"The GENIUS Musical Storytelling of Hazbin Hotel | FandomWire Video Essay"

This is musical storytelling at its finest. Spawning from a 2019 viral YouTube pilot, A24,
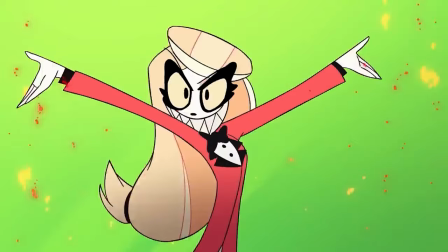7s
Amazon Prime and creator Vivian Medrano's Has Been Hotel has quickly proven itself to be a massive success,
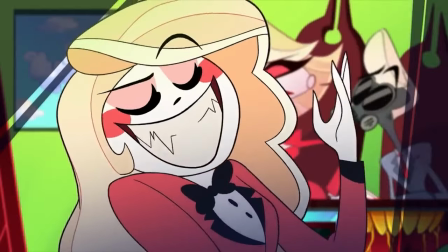13s
boasting the largest global debut for an animated series on Prime Video ever and scoring rave reviews from both critics and audiences,
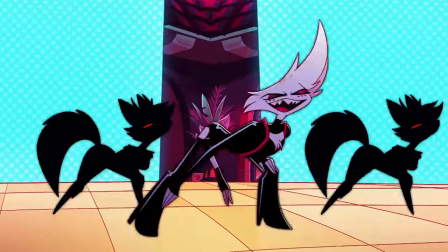22s
with Decider's Raven Brunner praising the queer, raunchy and fun animated series for its exciting character arcs and thrilling story.
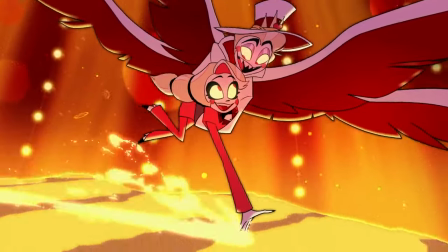31s
Indeed, one doesn't have to look too hard at Has-Been Hotel's unique animation and art style,
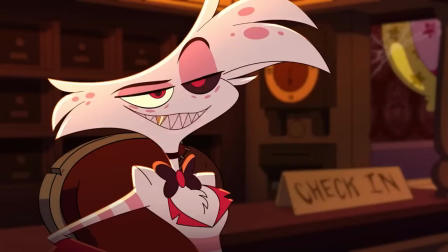36s
shockingly dense plot and lore, and unabashedly vulgar sense of humor to see why it's amassed such a large audience so quickly.
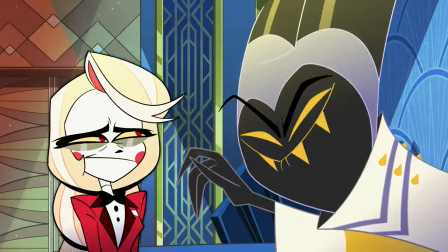43s
But there is one other element that sets Has-Been apart from its adult contemporaries. It's a musical.
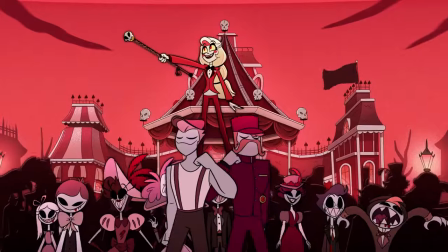49s
Featuring two musical numbers in each of its eight episodes,
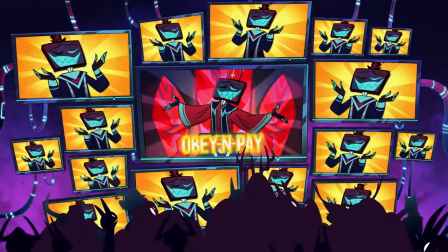52s
the show's first season wears its Broadway influences on its sleeve, to the point of including several Broadway alums,
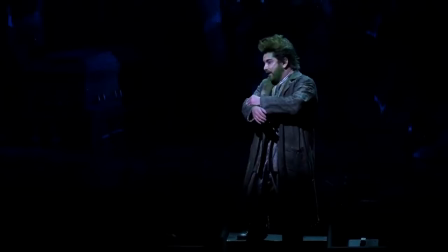58s
such as Mean Girls the Musical's Erika Henningsen and Beetlejuice the Musical's Alex Brightman in its main voice cast.
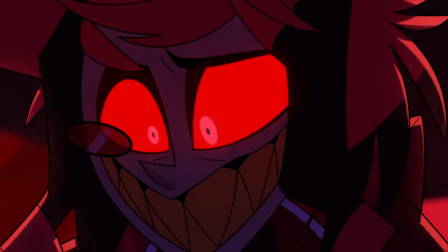65s
But what makes Has Been Hotel such a standout in this regard? A great musical isn't exactly the easiest thing to pull off.
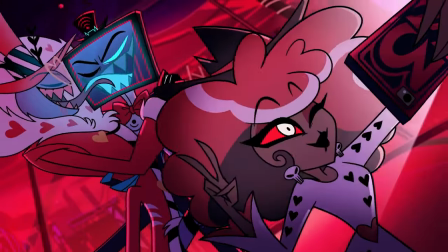71s
So how does the series do it so well, so consistently? Well, reserve your rooms and check in as we dive into the genius musical storytelling of Has Been Hotel.
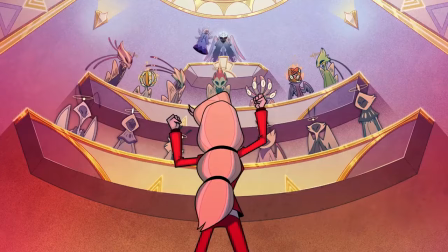80s
Oh, and in case it wasn't obvious, there will be major spoilers for Has Been Hotel Season 1. So watch at your own risk if you haven't finished watching it yet.
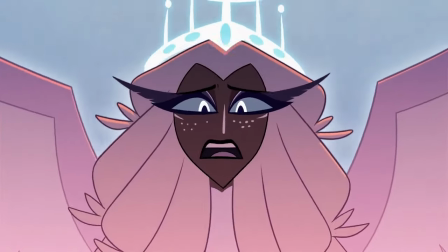88s
You have been warned.
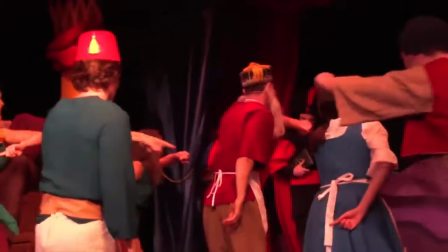89s
Anyways, one of the oldest adages in musical theatre is that songs happen because the emotions of a scene are simply too big for spoken word.
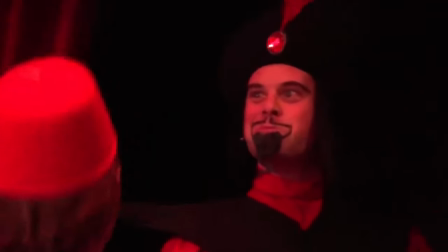97s
When someone can't speak, they sing. And when they can't sing, they dance.
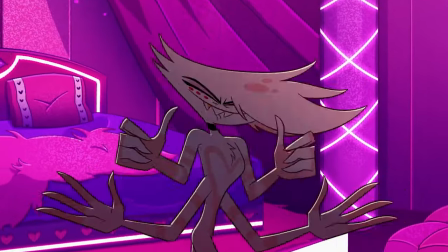102s
Hasbun Hotel understands and embraces this philosophy to a T. Take for instance Poison from episode 4,
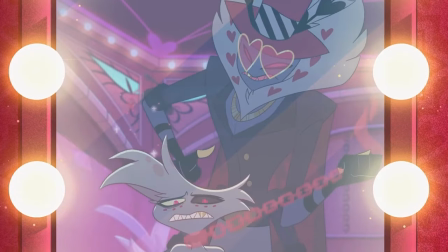108s
a song sung by and centred on the character Angel Dust, focusing on his struggles with addiction and his abusive relationship with his boss Valentino.
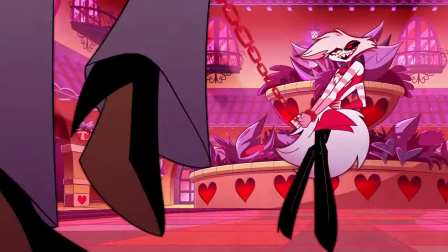116s
The song obviously deals with intense and complex subject matter that, to be handled properly in spoken word,
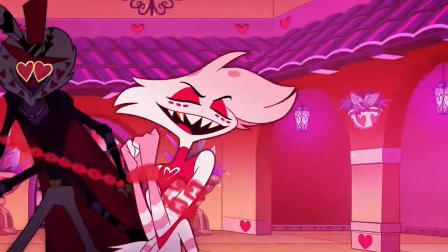122s
would likely require breaking the pace of what's supposed to be a quick-witted comedy. So instead of just being a monologue,
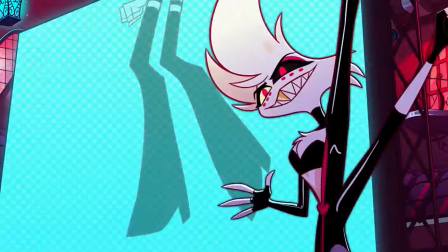128s
the character information is communicated through the exact type of electronic pop-punk dance beat played at the bars and clubs that Angel Dust frequents,
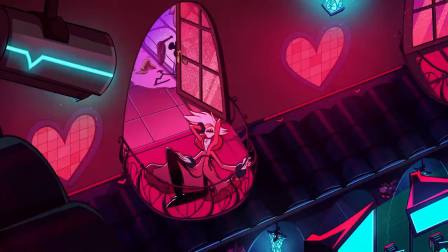136s
effectively communicating the emotion of the character while staying true to the show's format.
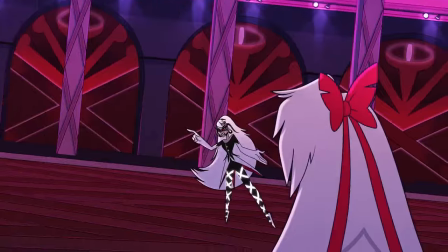140s
As for the when they can't sing, they dance part, that can be seen most literally in episode 7's Out for Love,
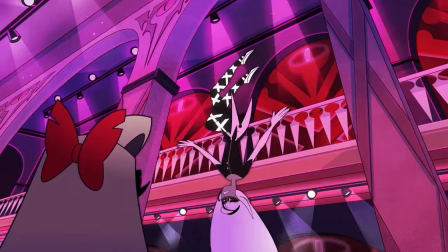147s
wherein the sparring match between Carmilla and Vaggie is framed more as a poetic ballet than it is a normal fight.
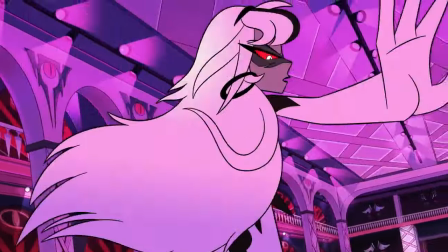153s
But in a broader philosophical sense, it can best be seen in the show's more surrealist visuals during musical numbers.
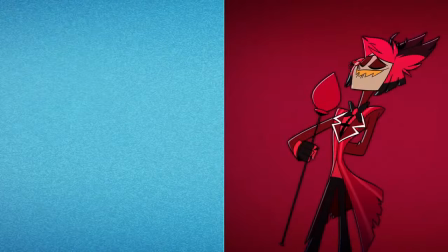160s
The mental combat Alistair has against Vox and Lucifer during episode 2's Stayed Gone and episode 5's Hell's Great Dad,
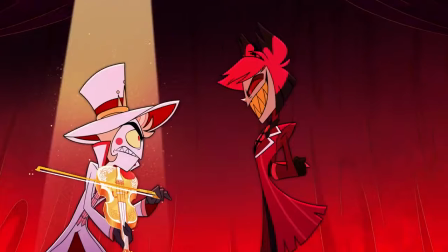168s
respectively, feature rapidly shifting backgrounds, tons of blink-and-you'll-miss-it visual gags, and rather fluid character movement that,
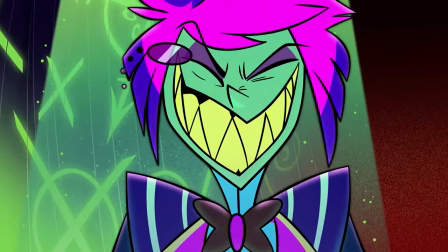175s
while not strictly dancing, largely serves the same function as dancing.
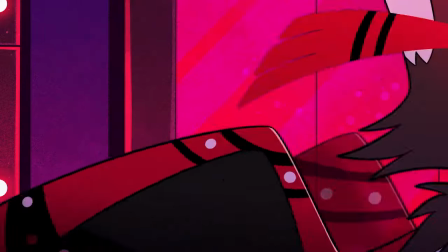179s
Or you could look at how Episode 4's Loser Baby shifts from a depressing back alley at the beginning of a song to a jazzy,
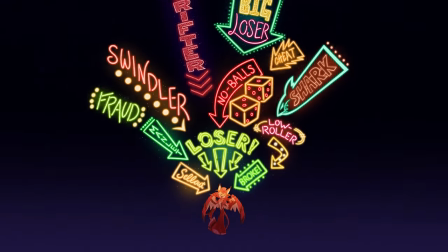186s
neon-soaked wonderland by the end, as Husk and Angel Dust's self-worth improves over the course of the song.
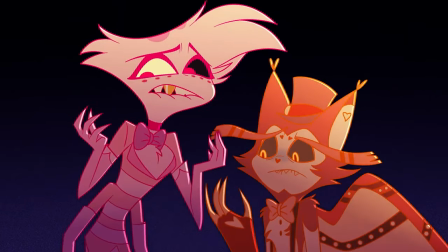192s
But the art of a great musical song goes beyond this aforementioned adage.
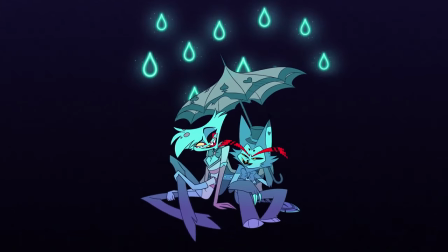196s
The best musical songs also need to deliver essential information about plot and character that the dialogue often can't.
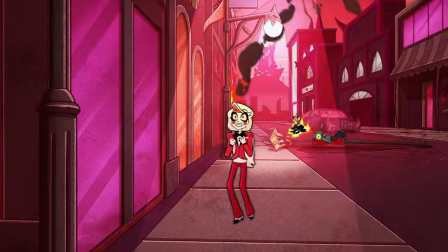203s
One of the best examples of this in Has Been Hotel comes from the show's first number, Episode 1's Happy Day in Hell.
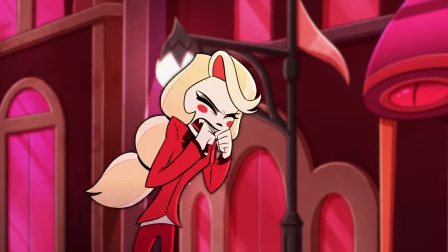210s
The lyrics of the song tell the audience what Charlie is doing, why she's doing it, and get her from point A to point B efficiently and effectively.
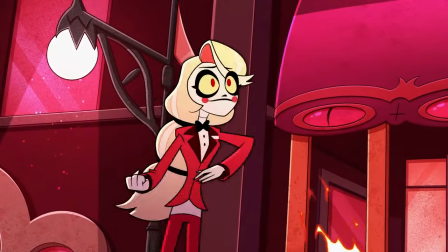218s
The tone of Erica Henningsen's vocal performance and the Disney-style instrumentals
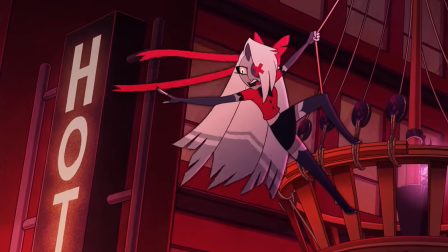222s
quickly let us know that Charlie is an extremely optimistic person. or demon,
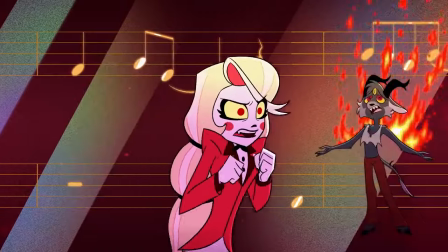227s
technically, and the often horrific visuals of Hell itself both establish Hell as a setting,
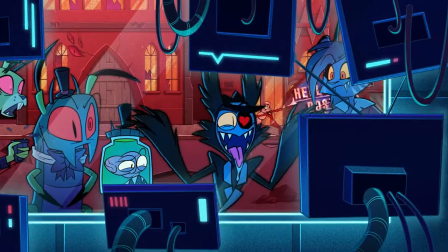232s
up to and including establishing important locations for later episodes, like Valentino's studio and Cannibal Town in a single sentence,
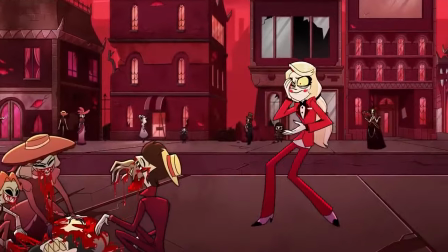240s
and quickly let the audience know that Charlie is the odd one out here.
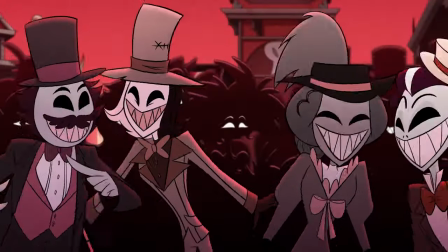243s
And much of this same philosophy can be seen in the show's big showstopper numbers, like Episode 7's Ready For This and Episode 8's The Show Must Go On.
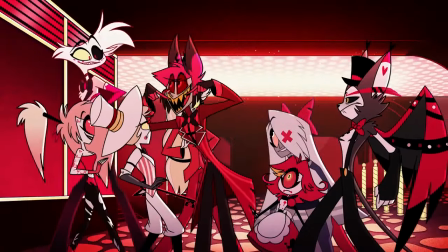251s
But even the smaller songs still manage to communicate a surprisingly large amount of story and character.
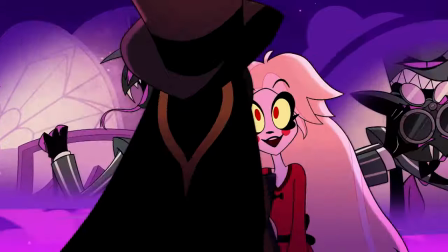257s
Sir Penthouse's redemption arc plays a massive role in the finale and it kicks off with a less than two minute musical number, episode 2's It Starts With Sorry.
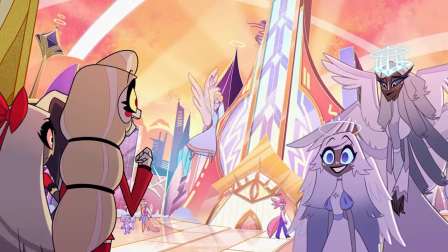266s
Episode 6's Welcome to Heaven is only one minute long and tells us everything we
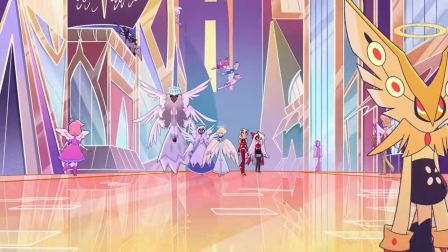270s
need to know about heaven as a setting on top of introducing most of our main angel characters.
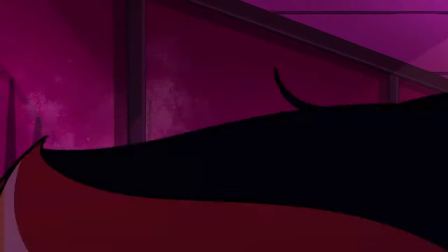275s
And episode 3's Respectless is only five seconds longer than It Starts With Sorry and
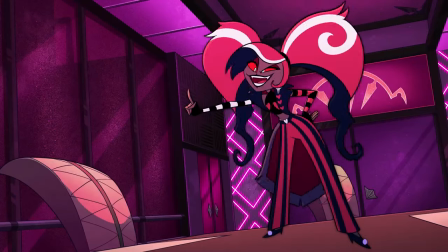280s
still manages to effectively communicate who both Velvet and Carmilla are as characters,
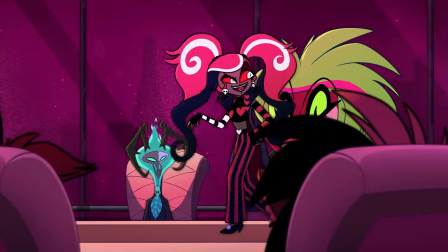285s
while also firmly establishing the idea that the once-thought-invincible angels can be killed,
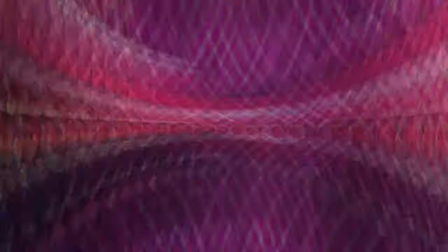290s
and that Carmilla knows how to do that. Key plot points for the rest of the season. Has-Been Hotel's music communicates these kind of plot points more often than you might think,
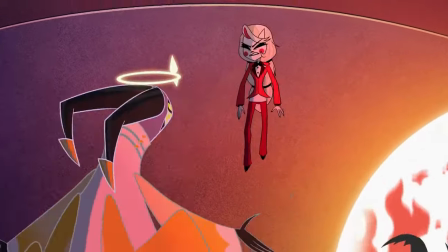299s
such as how Episode 2's Hell is Forever ends on the big reveal that Heaven's annual extermination has been moved up,
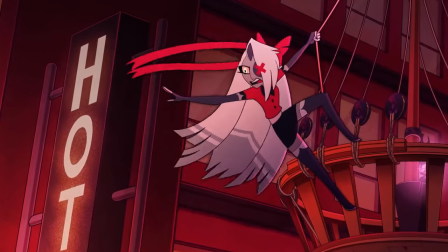305s
and Vaggie's verses in both Happy Day in Hell and Episode 3's whatever it takes,
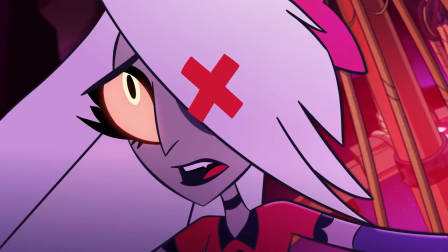310s
not only tell us about her trust issues and difficulties with being vulnerable in general, but her issues with angels specifically,
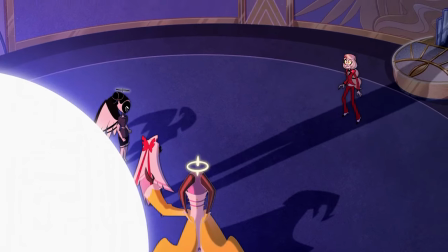317s
giving the audience an early hint at the eventual reveal of Vaggie's past as an exorcist angel as seen in episode 6.
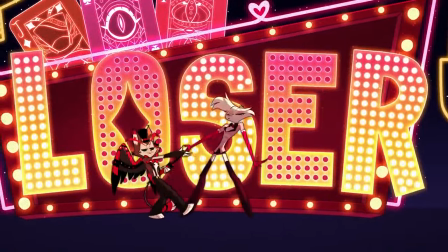323s
But perhaps the most clever way Has Been Hotel uses music is in its recurring themes, or light motifs, if you want to be fancy about it.
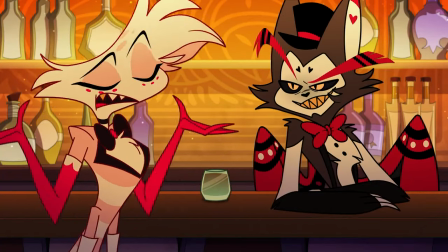331s
Some of these are more subtle, like how the instrumental of Loser Baby can be heard during Husk and Angel Dust's bar conversation in the finale,
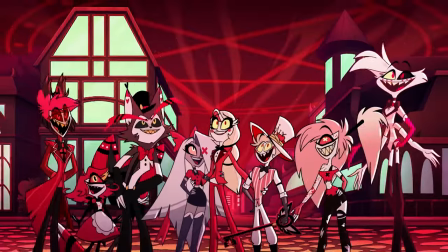338s
while others are more obvious, like the return of many chords and lyrics from Happy Day in Hell in The Show Must Go On,
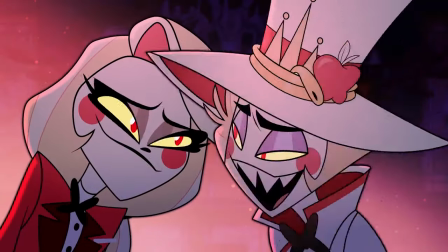344s
or the literal reprise of Episode 5's More Than Anything in the finale.
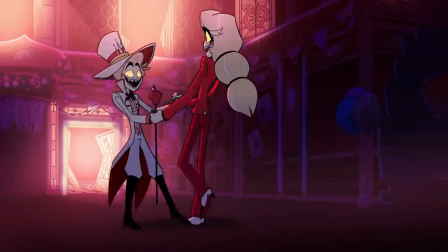349s
The latter even manages to change the original's meaning while still keeping the melody exactly the same,
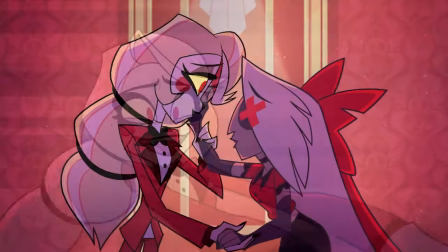354s
going from the platonic familial love between Lucifer and Charlie in the original to the romantic love between Charlie and Vaggie in the reprise.
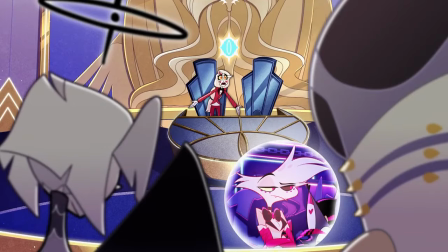361s
But the most impressive example of this comes from episode 6's You Didn't Know. This song is filled to bursting with intense character moments and shocking plot reveals.
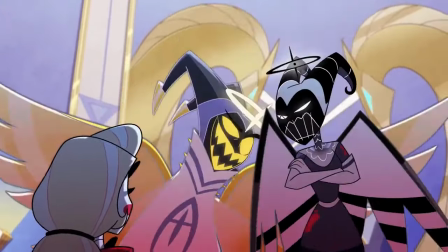370s
Charlie's optimism reaches its lowest point. The horror and hypocrisy of Adam and the other exorcists' actions are laid bare for the entirety of Heaven to see.
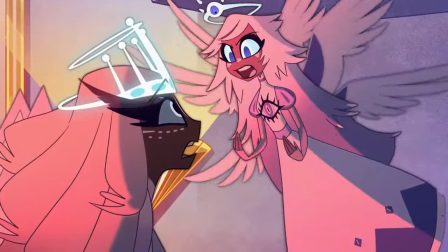379s
And even Emily, one of Heaven's newest and most enthusiastic seraphims, is left questioning whether or not any of them were ever truly in the right.
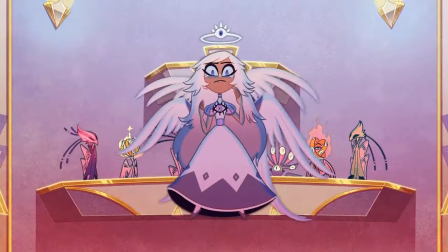387s
Like the best musical numbers from the best musicals,
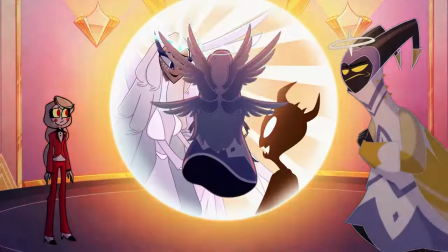390s
it's a song with intense emotionality that keeps building and building throughout until finally climaxing in this one moment.
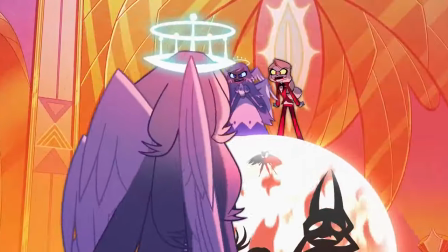399s
Bringing back the main melody of Hell is Forever, adding contrasting harmonies on top of it,
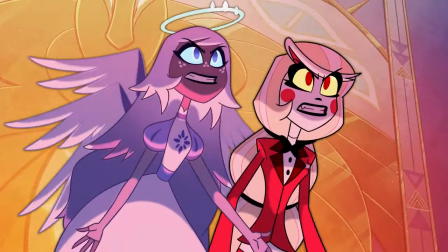404s
and using the new lyrics as a counter-argument and rebuttal to that song's message within an otherwise original piece,
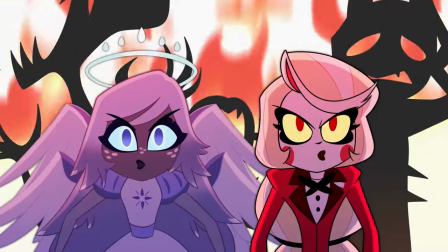410s
that is undeniably excellent musical craftsmanship. And there's still one more verse to go after that.
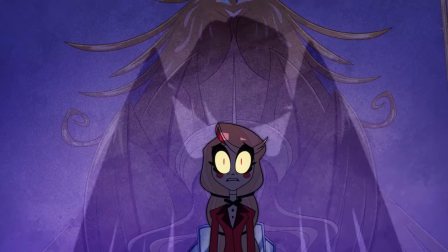416s
The song actually ends with Adam outing Vaggie as a former exorcist to Charlie, which then goes on to inform both characters' plots in the next episode.
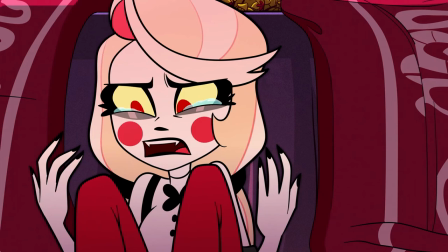423s
And directly informing the actions of the characters and the direction of the story is what all great musical songs should do. There's a lot to appreciate about Has-Been Hotel. Its subversive take on biblical mythology is captivating and refreshing.
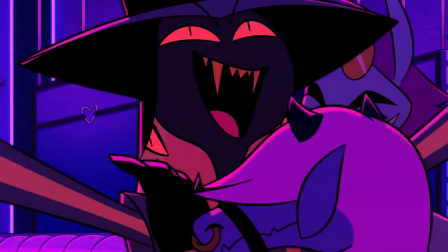436s
Its fast-paced and unashamedly crude sense of humor never fails to get a laugh,
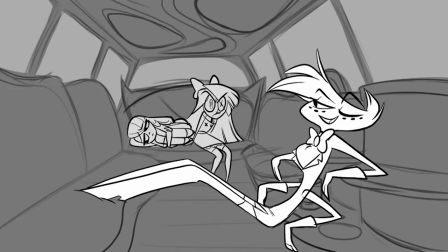441s
and its unique production history as an independently produced and released YouTube pilot to full-blown hit series with a second season and likely more on the way,
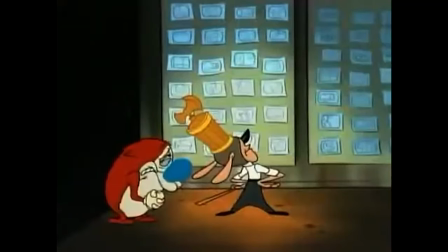449s
serves as a welcome sign of hope amidst an animation industry plagued by corporate dependence,
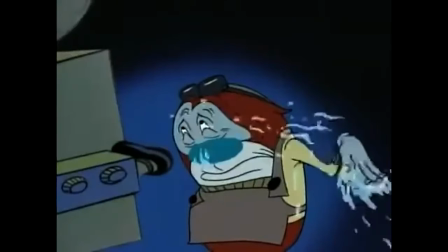455s
unfair wages and working conditions, and premature cancellations.
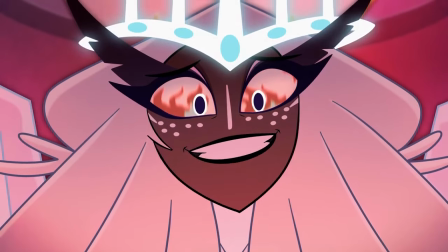459s
Each song effectively communicates story and character, while also just being extremely catchy and fun to sing along to.
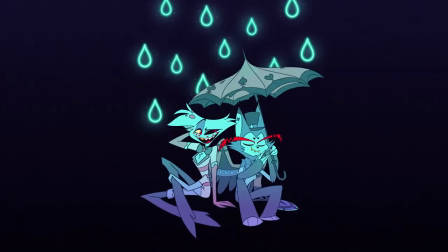466s
Songs like Poison or Loser Baby discuss deep subject matter and feature eye-catching visuals,
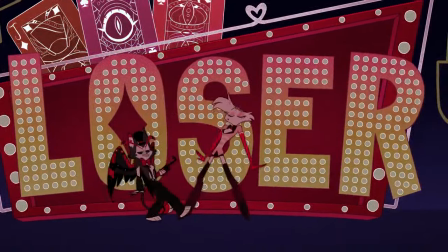471s
while also containing remarkably infectious melodies that probably won't leave your head anytime soon.
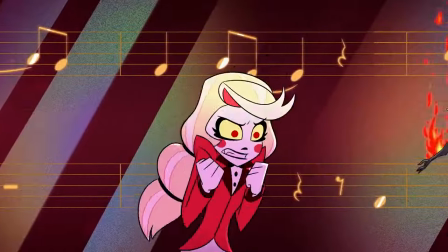476s
Not that you would want them to. You've probably been humming the soundtrack throughout this whole video, haven't you?
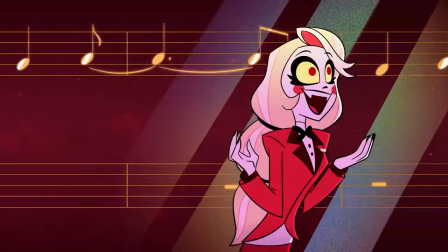481s
It's okay to admit it.
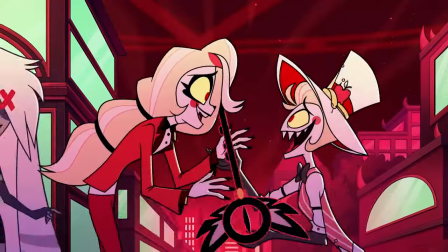482s
With its memorable lyrics, intense emotionality, and everything in between, there's no denying that Has Been Hotel's musical storytelling is simply genius.